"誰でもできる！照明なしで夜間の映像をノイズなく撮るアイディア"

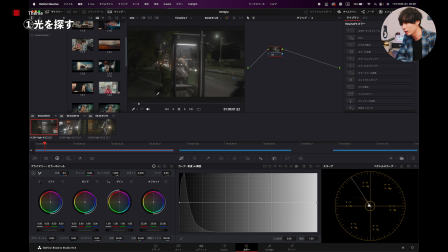公衆電話とか見つけてちょっと撮ってみるの面白いかなと思いますもちろんこれね誰かがもし使いたいとかであれば優先的にもちろん譲るのは大前提の話なのでまあ公共のものではあるのでそこはねタイミング見ながら使っていくのがいいかなと思いますで実際問題これねISO800で撮ってるんですね
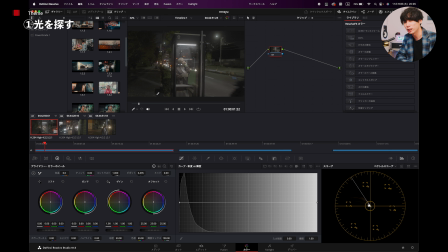なので皆さんも例えばログ撮影するときに高感度耐性がなくても800とか640っていうのは基本的なベースISOになってくるじゃないですかなのでこのベースISOで撮りつつF値をちょっと絞りながら
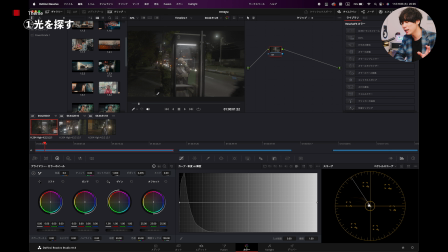例えばこれ800とかの場合はもしかしたら場合によってはこの公衆電話の上の照明が強すぎて顔のハイライトが飛んじゃう場合があるのでそういう時はF値絞ったりしながらね
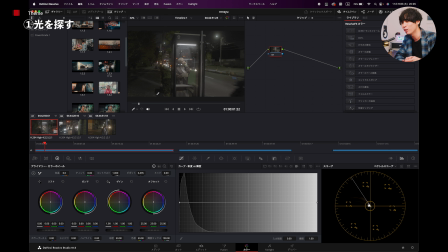逆に夜間でもF値を絞りに描かれるような撮影の仕方ができるまあ一個のアイディアかなと思います実際にちょっとこのまあ僕のこれちょっとのししますね簡単にこんな感じでございますいかがでしょうかかなり綺麗くないですか
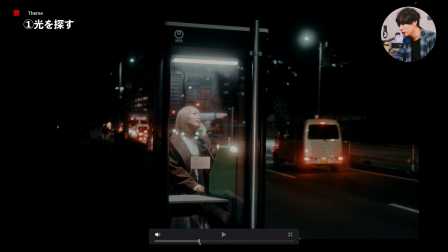この感じねもちろんその外は結構わざとこれね外暗くしてるんです
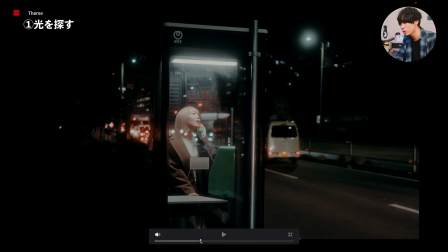これでもねやっぱりこういう風にこの外にね自分で照明持ち込まなくてもこういうところに光があるとすごい綺麗に撮れますよね
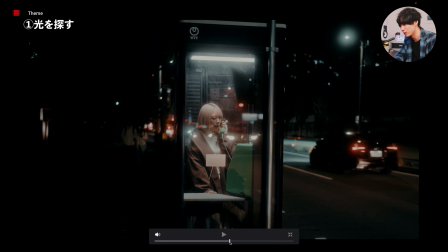被写体がちゃんと出ててしかもこの夜のねこの何公衆電話に車の光が反射してすごい良い映像になりますよね
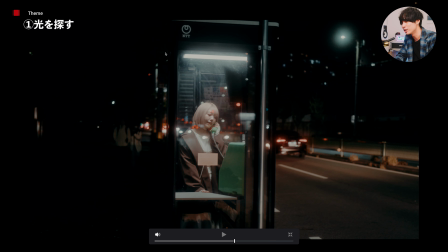なんであたかも結構ドラマとか映画とかってありそうなこういうところに照明を仕込んで撮ったんじゃないかぐらいのね
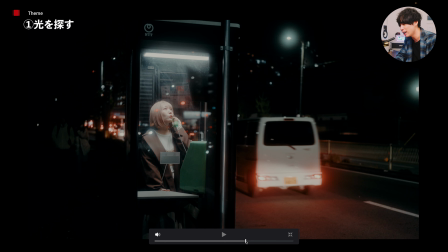まあ面白い感じのね映像できれいに映像人物ね照らしながら撮ることができるので
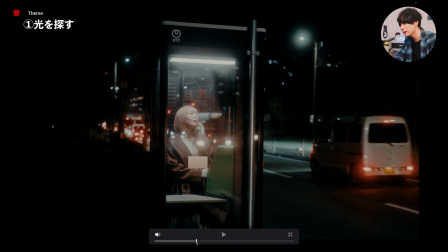街中を歩きながらこういうところの発見っていうのを皆さんの中でしていっていただけるとすごく映像って良くなるかなと思います
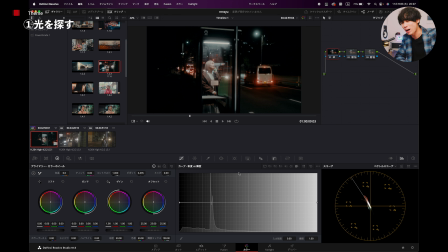例えば暗いから顔の部分だけ脱いで明かりバーンって無理くり上げようとかしてきたこともあると思うんですが可能ならやっぱりこういう光があるところを探してそこに被写体を置くっていうのをやってみるとすごい映像は一つ変わるかなと思うのでこれなんかもう色パッとのせた時点で分かりやすく
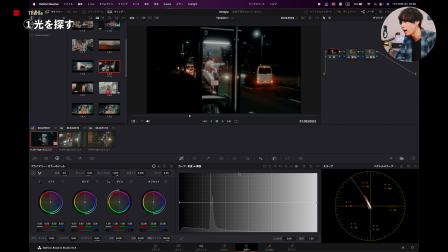極端に分かりやすく綺麗に出てるなしかも12800使わずベース位置の800とかでちょっとF値絞って夜でもこういう風に撮れるってなったら
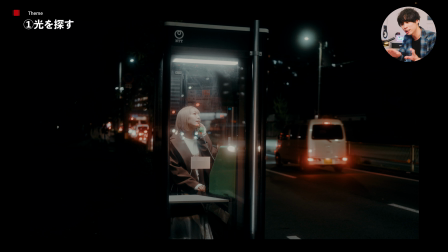もちろんノイズもね乗ってないちゃんと乗らずにねこういう風に映像撮れるので
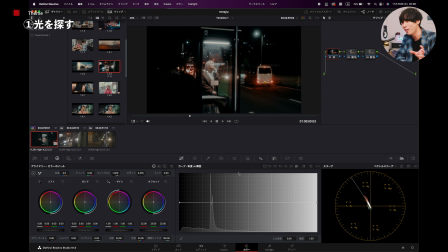よかったらこういうポイントをね皆さんもこう普段からこう組まなく探してるとなんかこれから夜間の撮影でうわ照明ない急に撮らなあかんのにって思った時にあそこあるやんみたいなところのね発見になりますので夜間歩く時とかカメラ持ってない時も結構僕は最近光あるとこどこだろう
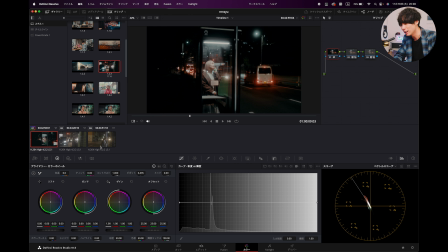と思いながら結構歩いてね探し回ってたりはしますはいで次の素材いきましょうちょっと例が変わるんですが
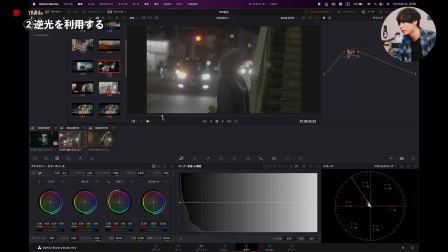例えばこういう素材がまあありますよねこれ結構まあありがちというかまあこれ車のバックライトをねボケ感にしてちょっと光を集めてるんですがこれはね露出自体はね結構プラスに傾いてます撮ってる時んでこれ例えば今回乗してみますねこういうの乗してみるとこんな感じで
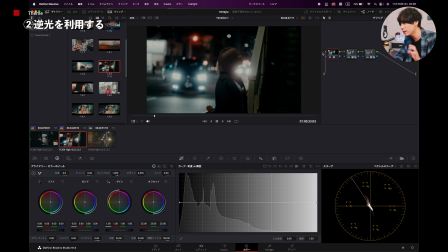顔がまあ暗くなってちょっと逆光っぽくなってるんですよなんで結構僕も最初の方よくやってたのが例えばなんですけどこれ顔の光が足りないなってこうやって上げていったらうわめっちゃここ明るくなってしまって全然ダメじゃないかみたいななる時があるじゃないですかっていう時は逆に最近僕もうこういうのはもう顔
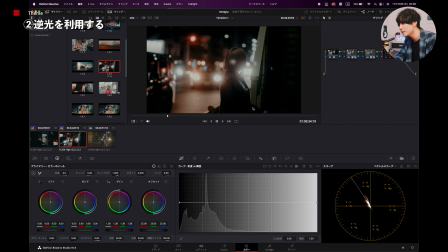もう逆光で暗いままこんな感じ例えばこういう感じでねもう被写体が暗くて逆に被写体は落ちててバックライトから逆光でこの輪郭が見えてでここに逆光が当たって被写体がいるんだなっていうのを
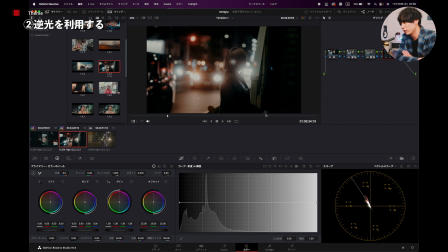あえてこういうショットを結構入れたりするようになったんですよでこういうのをねなんかね一箇所入れ出すと映像に締まりが出るなって思い出してで映像やり出した時ってこういうのが怖くてなかなかできなくてやっぱり被写体明るく出てでちゃんとこうね被写体が前に出てきて誰がどんな表情してるかって
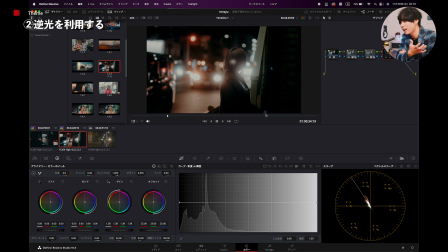分からないといけないんじゃないかって思ってたけど
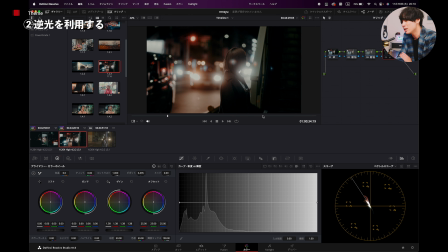本当に例えばいろんなカットがある中で一部こういうのが入ってくるとすごいね映像にこう締まりが出てくるので僕がこのカットの中で言いたいことっていうのは無理に被写体明るくしなくていいんだよっていうところもすごく一つ大事なポイントかなと思いますこれはこれですごく映像としてすごいなんていうんですか
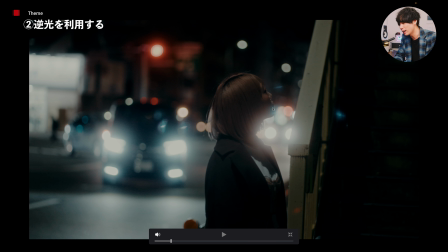いいじゃないですか輪郭が出てくるというかこの被写体がどこにいてっていうのがちゃんと分かるようになってくるから
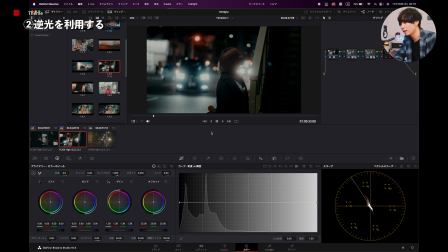こういうショットも結構なんか恐れずにいくっていうのは僕すごい大事かなと思いますのでもしね無理くり今まで明るさ上げてたって方はこの逆光を使うっていうのも一個ポイントかなと思いますなのでこういったちょっとさっきとは逆に光で被写体を照らせるところを探すんじゃなくて
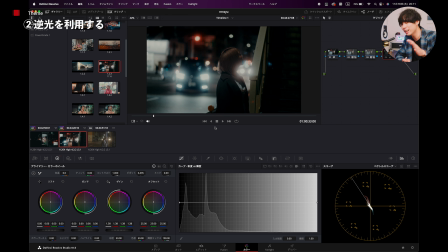逆光で逆に被写体の輪郭だけ出すみたいな撮り方も一つ面白いですねなのでできたらこういうのは後ろの背景側に光がいっぱいあったりであったりとか
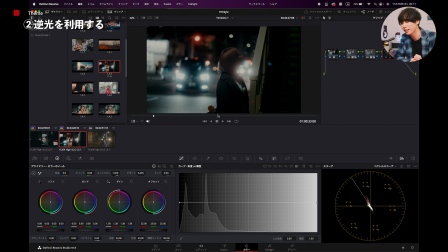っていうのを最初探すとすごくやりやすいかなと思いますので外のね撮影で逆にこういうのもね役立てていただけると嬉しいなと思います
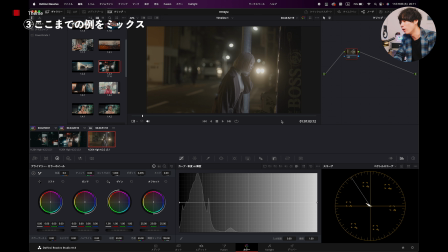で最後ですねまあこういったカットこれは結構わかりやすいんですけどこれね車がねこうやって走ってきてるんですよね実はこんな感じで後ろからこういうのねこういうのが走ってきてるんですがこういう時にまあ被写体の表情もある程度欲しいけどまあバックライトもあって
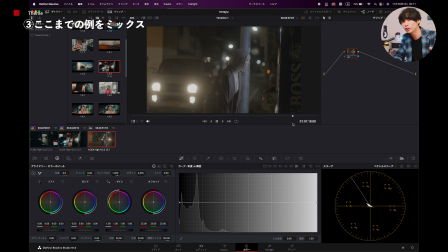ちょっと逆をさっきのとちょっとなんていうんやろミックスした1個目に見せたやつと2個目に見せたやつをちょっとミックスしたみたいな感じになるんですがこういうのとかちょっと1回色のしてみますねこんな感じでちょっとえらいなんか感触に傾いてるけど
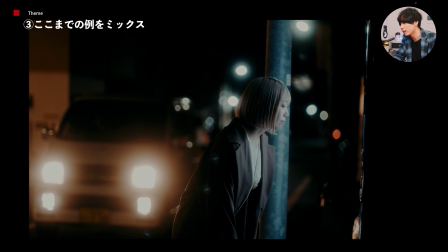まあまあまあいいわ1回ねまあ例なんでこの感じで見てもらったら分かるんですがこれは分かりやすく言うならばこれ自動販売機ですね
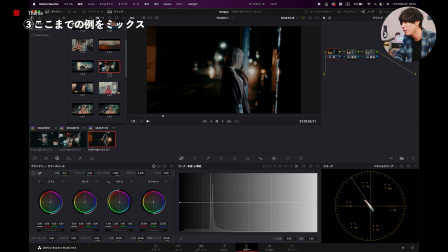自動販売機の光を使いながらこの向こうから来る車の光もちょっと使ってるってやつですねこういうのをやるとこれもねもちろんね12800なんかやっちゃうとこの被写体の方の顔のね光がすっげー飛んじゃったりするのでなので逆にこの自販機の明かりを照明代わりにして
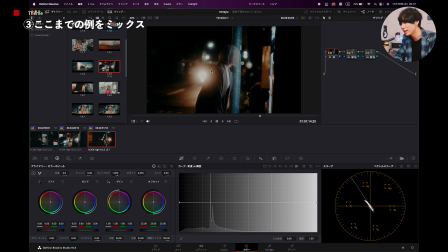でかつ後ろからこのねバックライトが当たることでこの輪郭が見えてみたいなんでこの美味しいとこ撮りいいとこ撮りできるようなカットですね
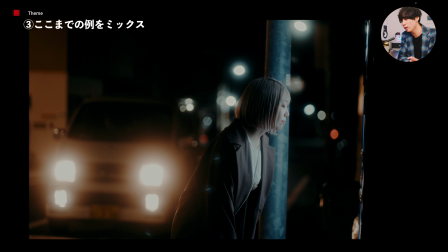こういうのを使っていくとまたね映像の幅ってすごい楽しくなってくるのかなと思って僕最近こういうのを結構自分でいろいろ発見するようにしててまあ皆さんもねいろんなこうね発見とかあると思うんですがやっぱり照明とかなくてもこうやってね自分で光を探して
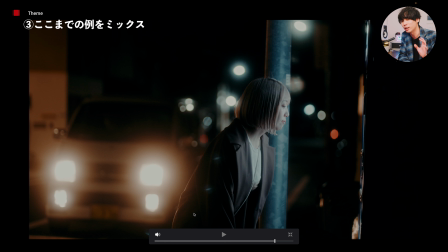かつこうちょっと逆に逆光的なものも作ったりであったりとかっていうのもできるようになるので
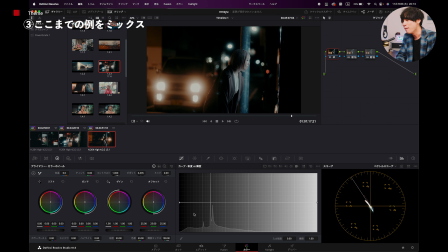よかったらね今回話したかったのはこういった無理くり光を上げすぎないであったりとかむしろ被写体を照らせるところを探しつつかつまあバックライトみたいなのもね自分で探し出すみたいなアイディアっていうのは
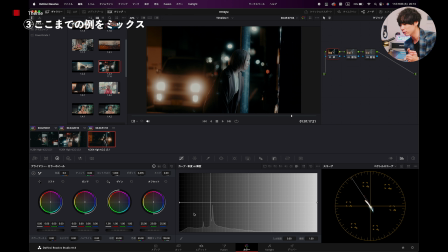すごい映像を撮る上で面白いから照明例えば持ち込みでなくてもね自分で持ってなくてもこういう風に明かりがあるところであったりとか逆に逆光だけを使うっていう意識をしながら映像撮ることめっちゃ楽しくなるんででかつしかも高感度耐性に頼らなくても
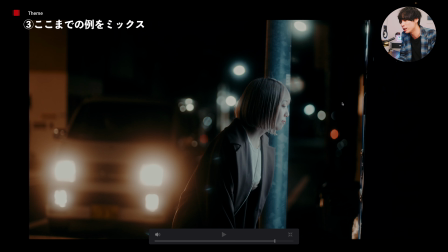640とか800ですごいおしゃれに見えません?こういう映像ってすごく後ろのねボケ感とかも綺麗に出てて
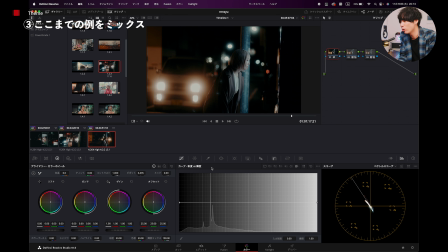そういうところがねすごくまた映像こういうミラーレスの楽しいところでもあるのでよかったら逆にベースイソとかでどうやったらノイズなく光ちゃんと集められるだろうっていうところをこの今回の3つを例にねぜひ参考にしていただけると嬉しいなと思っておりますはいというわけで今回は軽くにはなりましたがこんな感じでね明かりをうまいこと使って高感度耐性に頼らずねベースISOで鳴るだけノイズ乗らずに照明なくても映像撮ろうよというねまあ動画になってます光をね今時興味探すっていうのはそんなに難しいことではないと思いますのでもしよかったら夜の撮影とか困ってた方はねこれ参考にしていただけるともっともっと映像楽しくなるのでベースイソで鳴るだけ撮れるようにちょっとチャレンジしていただけたら嬉しいなと思いますというわけでミリオンラインで映像制作とか音楽制作に特化したこと